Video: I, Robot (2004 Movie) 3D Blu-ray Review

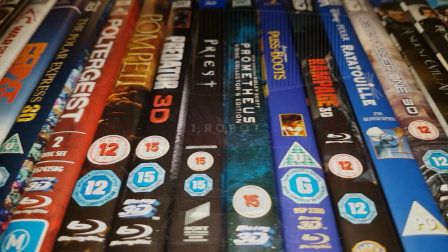(0:01)
Hello and welcome to the 3D Blu-ray Bunker. This is a place for us die-hard fans of 3D where I look exclusively at 3D Blu-rays,
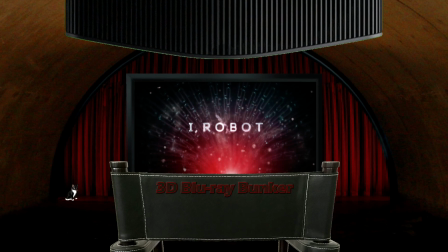(0:08)
not to do a movie review but to focus almost entirely on the film's 3D, with just a short word at the end about the film itself,
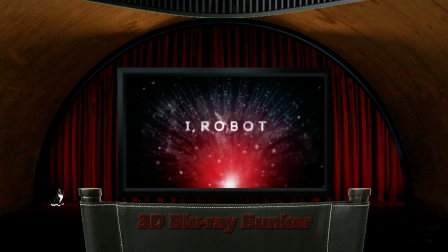(0:15)
and this time I'm looking at the 2004 film I, Robot, which had a 2012 re-release on 3D Blu-ray.
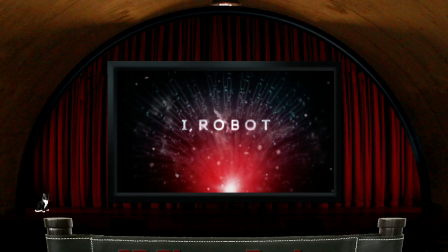(0:24)
So this is a legacy conversion, but unlike some of the other legacy conversions, of which there were only a tiny handful anyway,
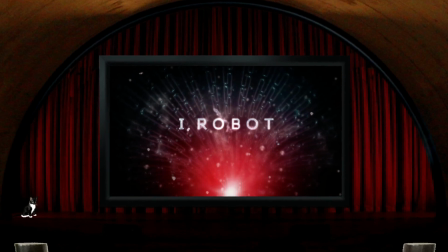(0:32)
including the likes of Titanic and Jurassic Park, this conversion was done for the home market only, so it didn't get a cinema release.
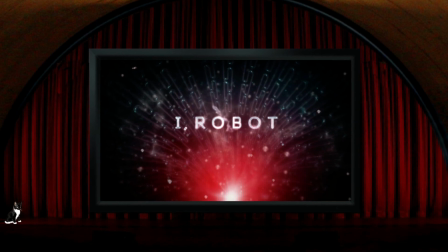(0:40)
And more than that, also unlike Titanic and Jurassic Park, this wasn't done using the time-consuming and labour-intensive process that's given to 3D cinema releases, but instead it was carried out by a much more automated process. One thing it does have in common with Titanic's 3D re-release, though, is that the aspect ratio was reformatted from 2.39 to 1 to 1.78 to 1,
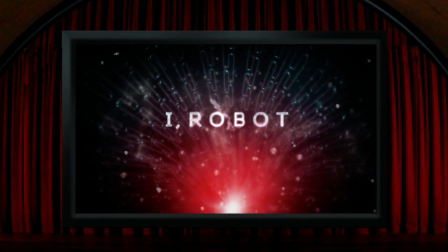(1:05)
although unlike Titanic, this wasn't achieved by simply opening up the matte to reveal more image at the top and bottom, but it also involved trimming bits of the image off the sides of the frame as well.
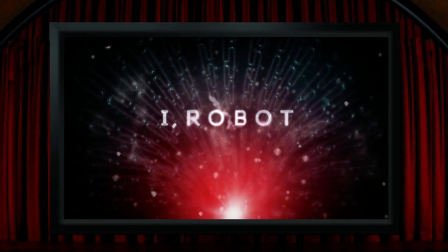(1:15)
It was Laserdisc and DVD that fought and won the war to preserve original aspect ratios on home releases, and I'm slightly disappointed that it's a format that I love, 3D, that surrendered some ground on that front. When Fox was deciding which films to put through this process, and I think only 2 or 3 others, including Jumper,
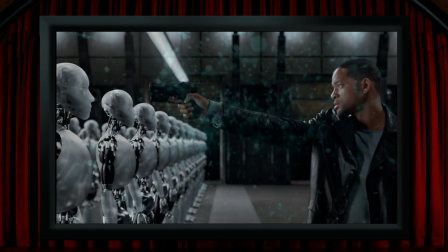(1:35)
ended up getting the treatment, I can't help feeling it was shots like this one that made them think that the film would be a good candidate for a 3D makeover.
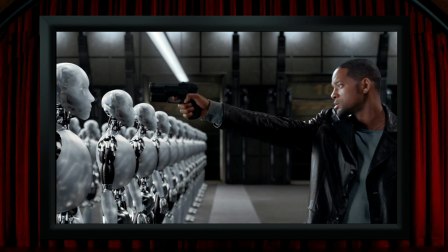(1:42)
So row upon row of robots stretching deep into the frame.
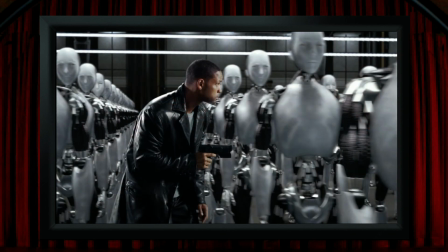(1:46)
This is a shoo-in for a nice 3D shot, so it's something of a shame and a surprise that this looks nothing like as good as it should. It's not that there's no sense of depth, they do manage to achieve that, albeit extremely mildly,
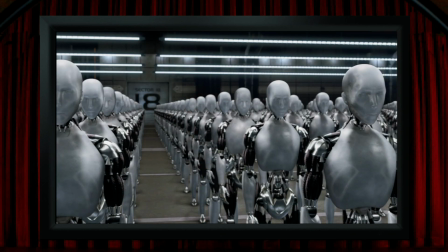(2:00)
but there's absolutely no separation in between each of the robots. And what I find a bit curious about this shot is that it's a horizontal left-to-right tracking shot of static objects,
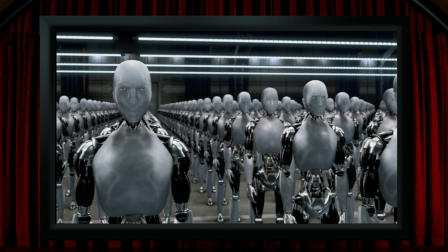(2:11)
and what that means is they could have easily created a few seconds of effectively genuine, high-quality native 3D here by making a second eye view just by shifting the left and right eye views by a few frames.
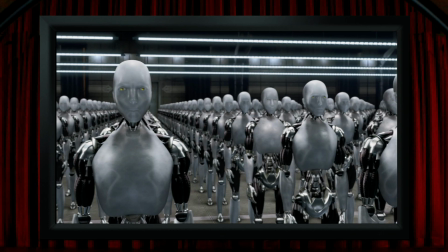(2:23)
I honestly don't think that would have taken them more than about 5 minutes to do, and if they'd done that, I suspect it would have been by far the best 3D shot in the film. Anyway, instead we get views in this sequence that are typical of this film's 3D.
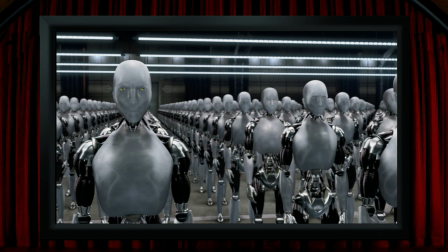(2:36)
That's to say, in my opinion, they're barely fit for purpose, and this is not what 3D is supposed to look like.
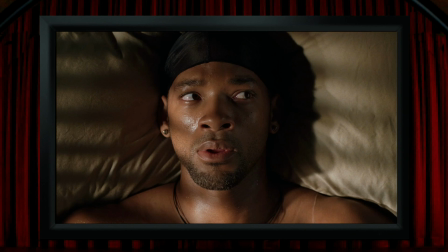(2:43)
So faces are entirely flat, and there's a strong feeling of the cardboard cutout effect with them.
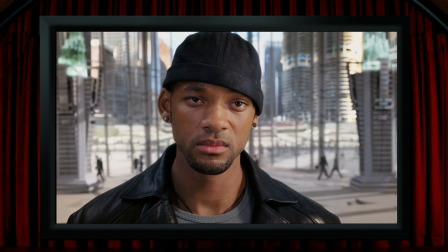(2:50)
I mean, there's no perceptible depth in any of the faces here.
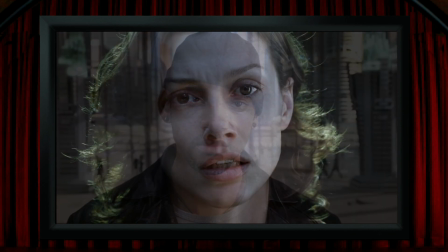(2:53)
They have put a little bit of depth into Bridget Moynihan's hair, but none in her face.
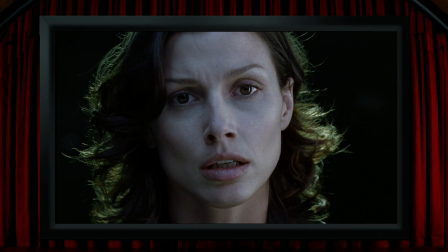(2:59)
There is one occasion where it's fair to say that the cardboard cutout effect is intentional, or at least it accidentally pays off, when we see the great James Cromwell with a paper flat face,
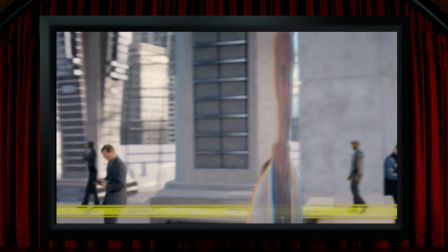(3:10)
and then we get the reveal that he's actually a hologram, although quite weirdly it's a 2-dimensional hologram, if that's even a thing.
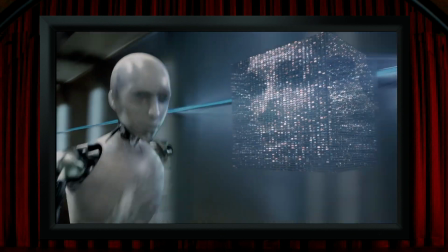(3:18)
There's never anything approaching strong depth, but some shots actually looked fully flat to me, like this one, completely 2-dimensional.
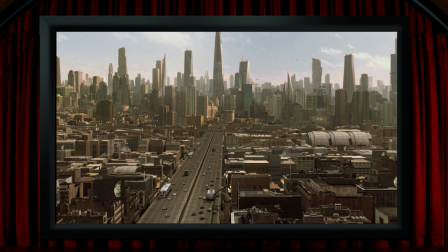(3:26)
Cityscapes are very dull from a 3D point of view, definitely no hint of hyperstereo.
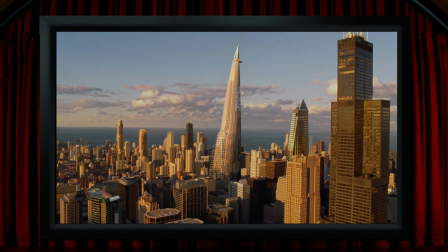(3:32)
There's obviously the argument that this is the more realistic view of distant objects, and we wouldn't see this view in 3D in reality,
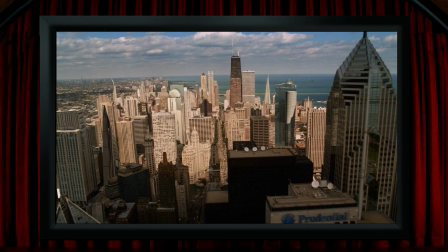(3:39)
except they put some weird depth effect in without including separation between the buildings, so it just looks cheap and, I think, worse than flat.
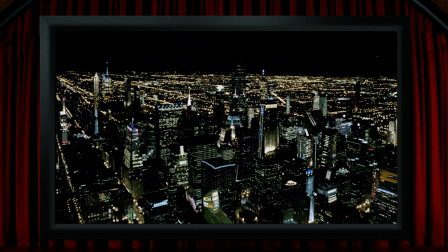(3:48)
There's a craft flying by in the left of the screen here, and in halfway decent 3D, you'd notice it because it would be in a clearly different 3D space to the backdrop, but not here. Probably a majority of the 3D films that I've looked at here have someone pointing a gun at the camera,
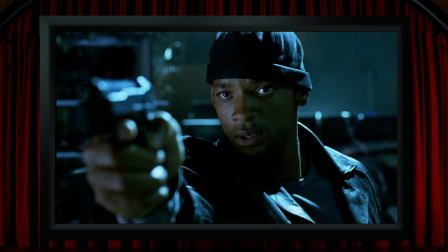(4:05)
and it's very rare for these to be devoid of some sort of 3D effect.
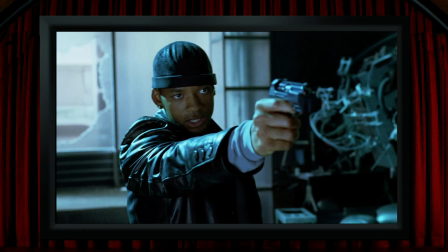(4:09)
Well, these gunshots are about as close to devoid of 3D as you'll get.
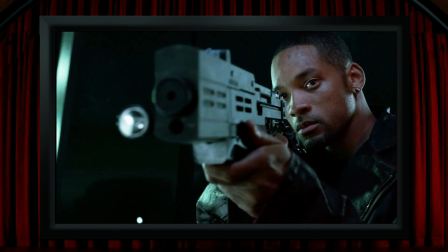(4:14)
Just a tiny hint of the gun emerging from the screen, but with no solidity and barely any depth to it.
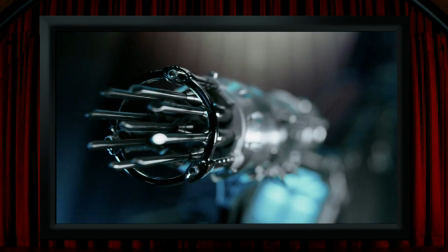(4:20)
The same sort of thing with these needles, another obvious candidate for a piece of 3D pop-out, but with virtually none delivered, and the whole object feeling the same as a lot of things do in this film, like a 2-dimensional object in 3-dimensional space. Again, this is not the way 3D should look.
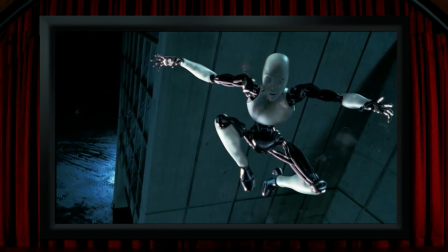(4:38)
A robot jumps out towards the camera a few times, in slow motion too,
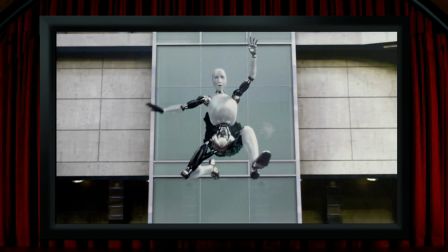(4:43)
but there's a minimal amount of depth between the robot and the background, nothing like what you'd reasonably expect.
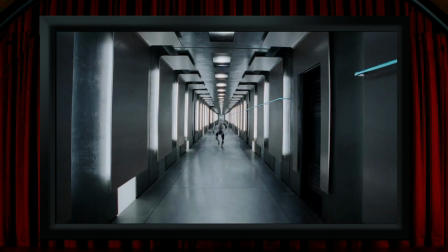(4:50)
Corridors nearly always look good in 3D films,
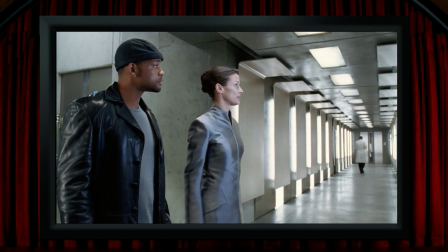(4:52)
but they do a great job here of making the corridors look like a flat backdrop with no stereoscopic depth to them at all. I'm not sure how much of a coincidence this is,
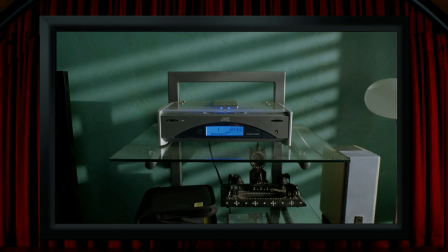(5:01)
but here's a piece of JVC kit in the film, and it was a JVC or JVC Kenwood process that was used to convert the film. It's worth mentioning at this point that there's a colossal and beautiful irony going on here.
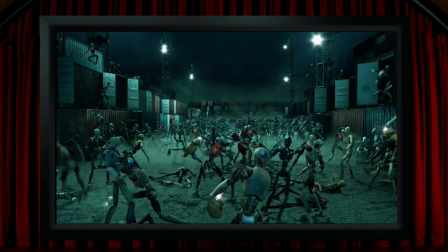(5:15)
The film is basically about the perils of artificial intelligence, using robots to replace the work of humans. So, brilliantly, that point is made to perfection by the quality of the 3D that's been served up here. Whilst it is better than hitting the auto-convert 3D button on a TV,
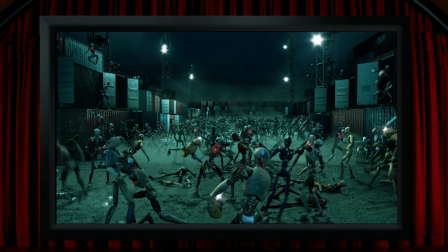(5:34)
or a German auto-conversion, it's otherwise barely of any relevance. And anyone familiar with half-decent 3D will be dismayed at what this robotic process has created. It's a sort of judgment day for 3D,
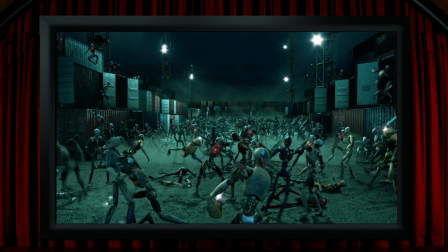(5:48)
but thankfully this process was dropped almost as soon as it was picked up. In fairness, it's not all totally hopeless though. There are one or two moments that work adequately, like a sequence underwater has some bubbles in 3D space,
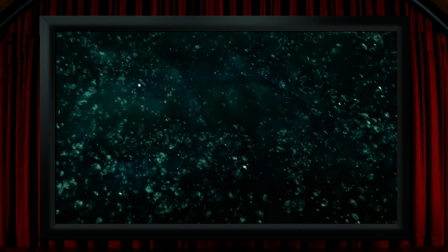(6:01)
although it does look a lot like just one flat layer of bubbles.
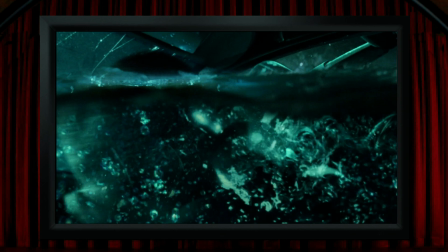(6:05)
There's one of those half in, half out of the water moments where the break of the surface gives the shot some feeling of 3D,
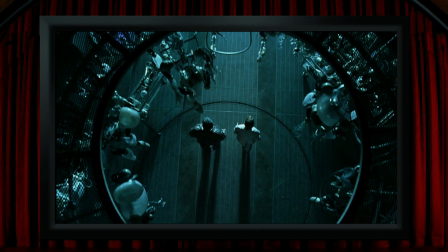(6:12)
and one or two of the top-down views actually look okay with a genuine feeling of depth.
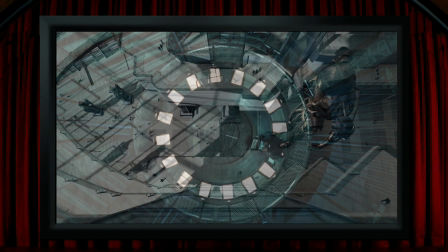(6:17)
Not all that strong obviously, but some actual depth, which is nice, and I think the best of these involve some robots falling into that 3D space.
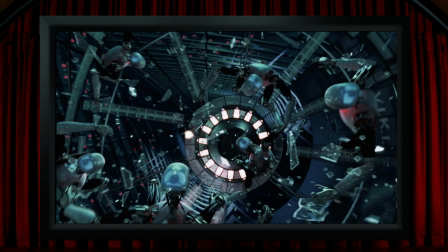(6:26)
I'd go as far as to say this shot is quite okay.
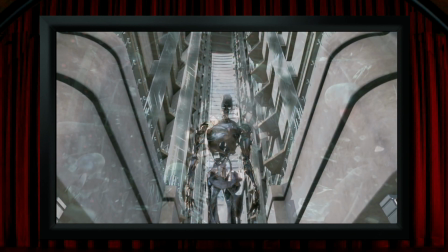(6:28)
And similarly, there are a few views looking up into structures where there's a reasonable amount of depth present too.
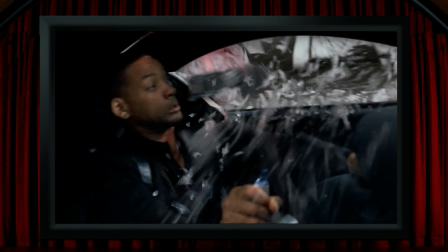(6:35)
And there are some bits of debris that fall or blast into 3D space, not in a great way, but not in a terrible way either.
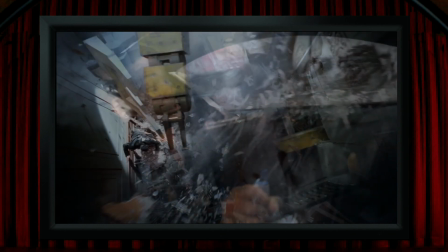(6:42)
So there's some modest 3D effect going on here, although during this sequence they ramp up the shaky cam, which is always a major enemy of 3D. Other things that I'd have expected to look good include the car's heads-up display, but it hardly occupies any 3D space of its own,
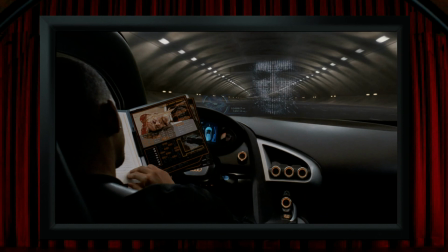(6:57)
or this one's even worse, looking flat and with the lights of the tunnel sitting in exactly the same 3D space as the hologram.
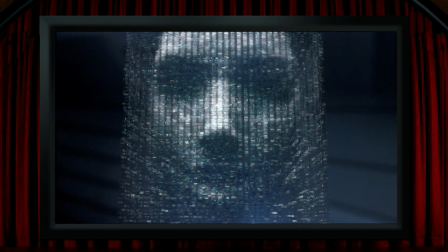(7:05)
And that hologram has a load of 3D cues in its design seen in 2D, as you can see here, but it looks almost entirely flat, courtesy of this film's miserable 3D.
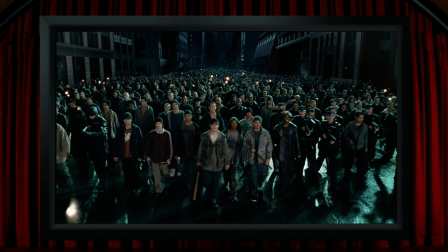(7:15)
You know how good 3D can separate out everyone in a crowd shot and give depth, space and solidity to the scene? Well, there's none of that going on here. And in what I'd nominate as the worst shot of the film,
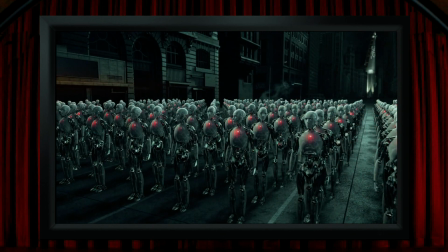(7:27)
this moment's just an ugly mess with all sorts of mixed up and incorrect depth information. It's really quite horrible. There are also weird 3D cheats going on, like in attempting to put some depth into the road here,
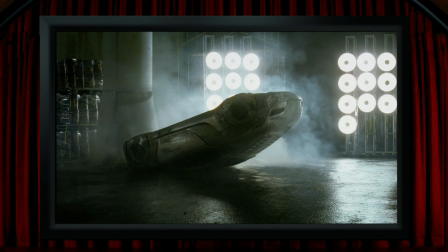(7:40)
they put a strange kink into it, so it sort of looks like the road's been folded along a seam.
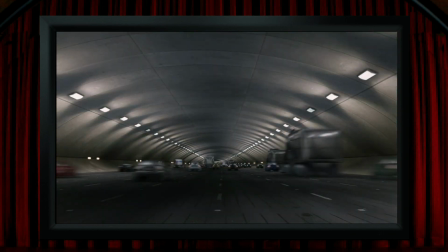(7:45)
It's the same in the tunnel here, where the depth change isn't linear but sudden, and this happens elsewhere, like where they're walking here. It's just strange looking and wrong. I tend to avoid using the term layering, even though I know a lot of 3D fans use it,
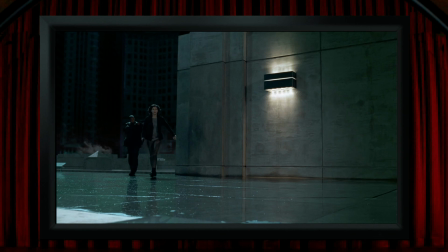(8:00)
as do people in the business who create 3D, but to me a layer always sounds like something that's flat, so it brings to my mind a cardboard theatre kids toy. In the case of iRobot though, I think it's a very appropriate word.